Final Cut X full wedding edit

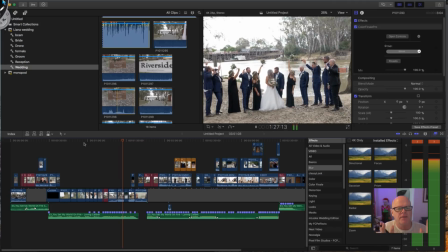Again, this is having a kiss, and they're all putting up, yelling, carrying on like that.
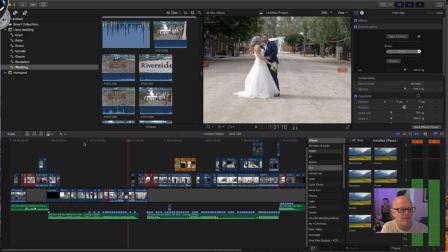Again, it's bending over and having a kiss as well.
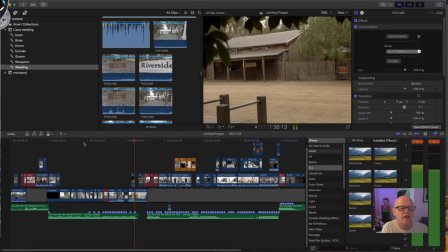So these are the formal parts. That's just a cut to different areas in that location, and then it's gone to the bride actually talking now.
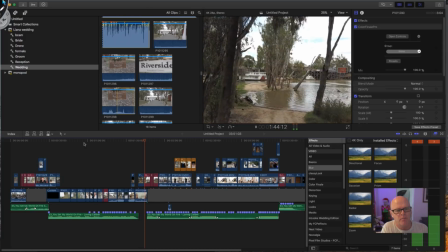So now that the bride's talking, she mentioned that she loves Echuca so much, and I then went to footage showing Echuca as the destination.
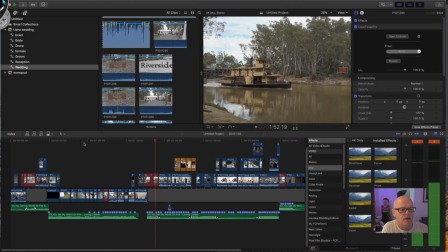So it's sort of cutting back to showing that working with the bride and groom's favourite location.
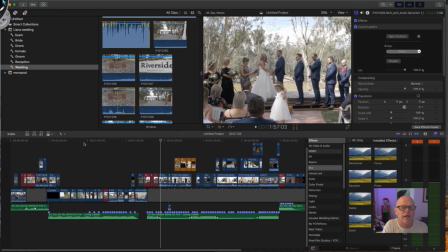Now it then switches back to the ceremony again. So this is a part of the ceremony where they're just about to have a kiss. So they're just basically about to be pronounced man and wife and having a kiss. And I've just got the camera basically off to, it's just off the side out here on a tripod.
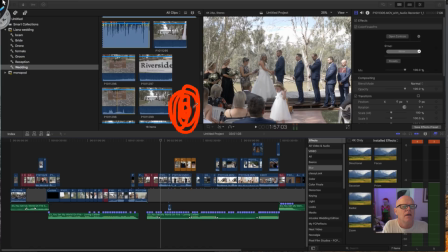And it had the GH5. I recorded the whole lot in 4K here, and basically just left it running the whole time. Now I was standing a little bit back down here with my A9, and I also had a gimbal with the A7R2 on it, which I used as well.
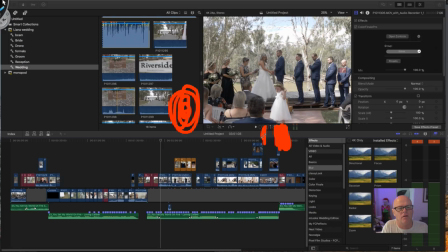And you'll see me using some of the A6500, I mean, in a minute when the bride walks down the aisle and things like that separately. So let's continue on. So again, they're just pronounced man and wife here.
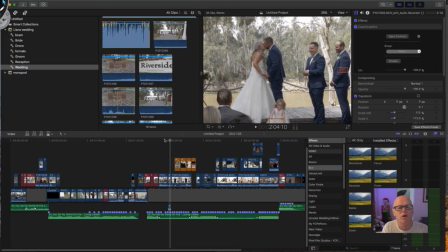They kiss. Now that's where I could cut. Because I was shooting 4K through here, I could then cut in straight away like, oh, I've got to go back a fraction.
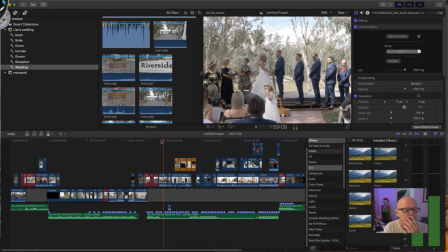So it's the same file. And then basically what I do is I cut straight in using the 4K file.
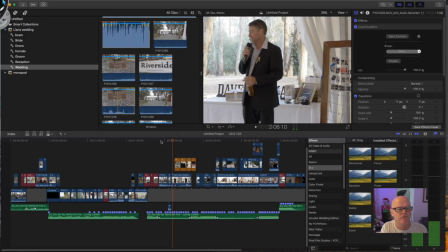So it gives me that crop. And that's why I'm saying the great ability of using 4K to give you that crop in. It then shoots to a bit about the reception. So this is the bride's father talking.
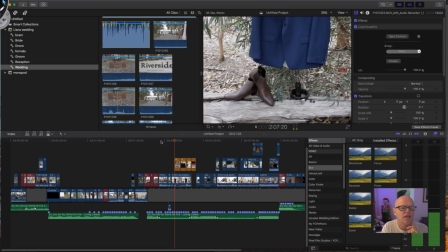It only cuts to him for a second, and then it basically cuts to, because he's talking about the groomsman,
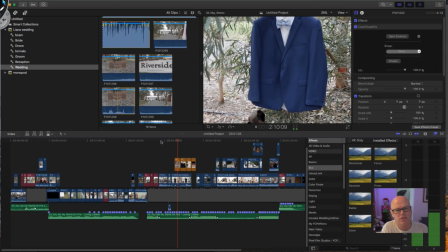the groom here, I then can cut to the parts of the groom getting ready shot.
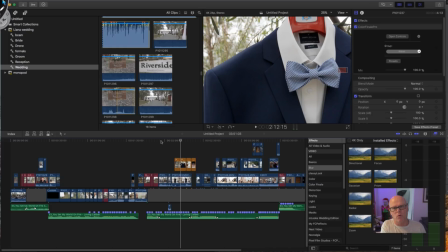So you can see how it's not linear. I've moved all over the place here, but when you watch the video in full, you'll understand what I mean by it's nice to sort of not see it linear. You're shooting it in different basically time zones.
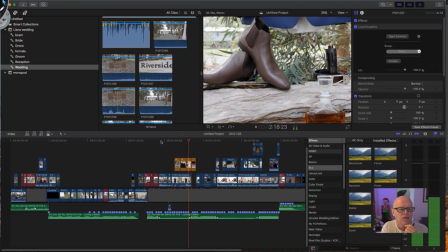Again, as he's talking about the groom, I've switched to that section as well. So even though it's got the audio of the father underneath, I'm now showing groom prep.
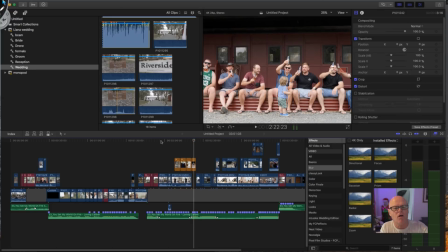So that sort of takes it all through that. Now you're not seeing the whole thing because this is cut down due to the screen. It's actually wider than that. So don't worry about the croppings that you're actually looking at.
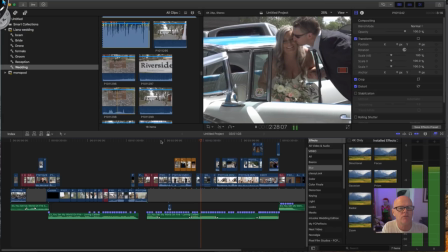I then start to show the groomsmen coming to the wedding reception, the bride's arriving at the location. Now this is on the A6500 on the gimbal that I'm using.
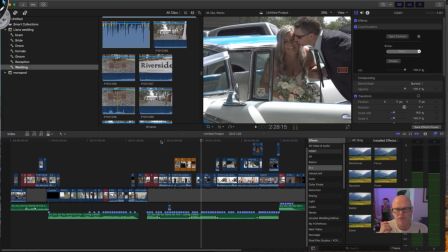So I'm now just using that, and I've got one camera in one hand, the A9, taking photos, and I've got the gimbal in the other hand, just capturing the video. That's why it's so important to me to have a really light gimbal. That's why I use that Fossicam, because it's really, I think it's Fossicam, it's really light,
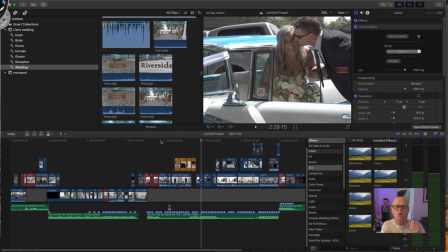and I can use the A6500 on that at the same time as I can hold a camera at the same time.
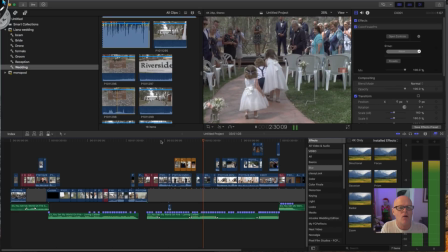So you can see here that she's just getting a quick kiss, and now I'm using it on the A6500 on the gimbal as they're walking down the aisle.
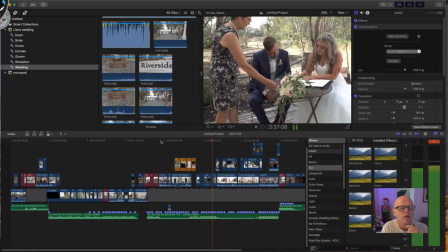So this is where it's great to have that gimbal with it. Again, this is using the gimbal as well here.
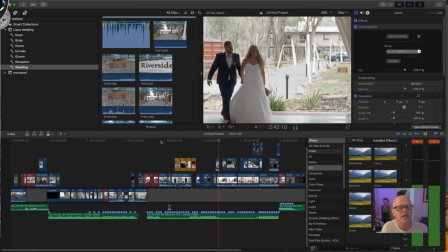And this is on a tripod as they enter the reception a little bit later on.
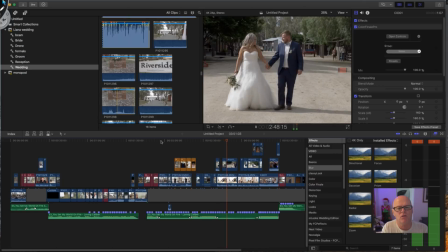Then it switches to the bridesmaid talking about the girls in the wedding, and I can switch to more formal type looks.
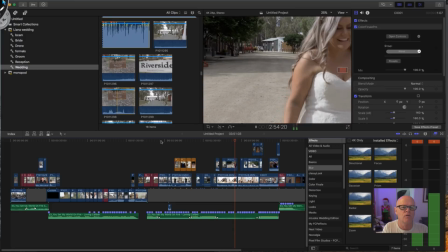Once you see this with music, you'll see that it sort of all fits in.
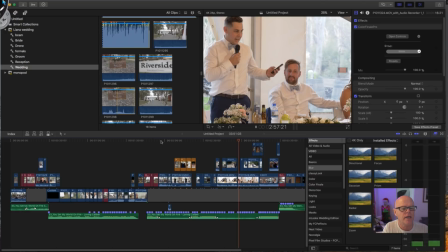It then goes back to the groom, his best man talking, and again, as the best man's talking, I switch to more formal shots.
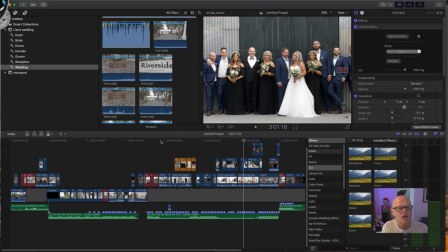The problem is if you keep showing too much of the speeches, the video would get very boring, and that's what I'm trying to eliminate by getting rid of that aspect. Let me just come back to some questions because some people have been asking them. Let me just quit up to here.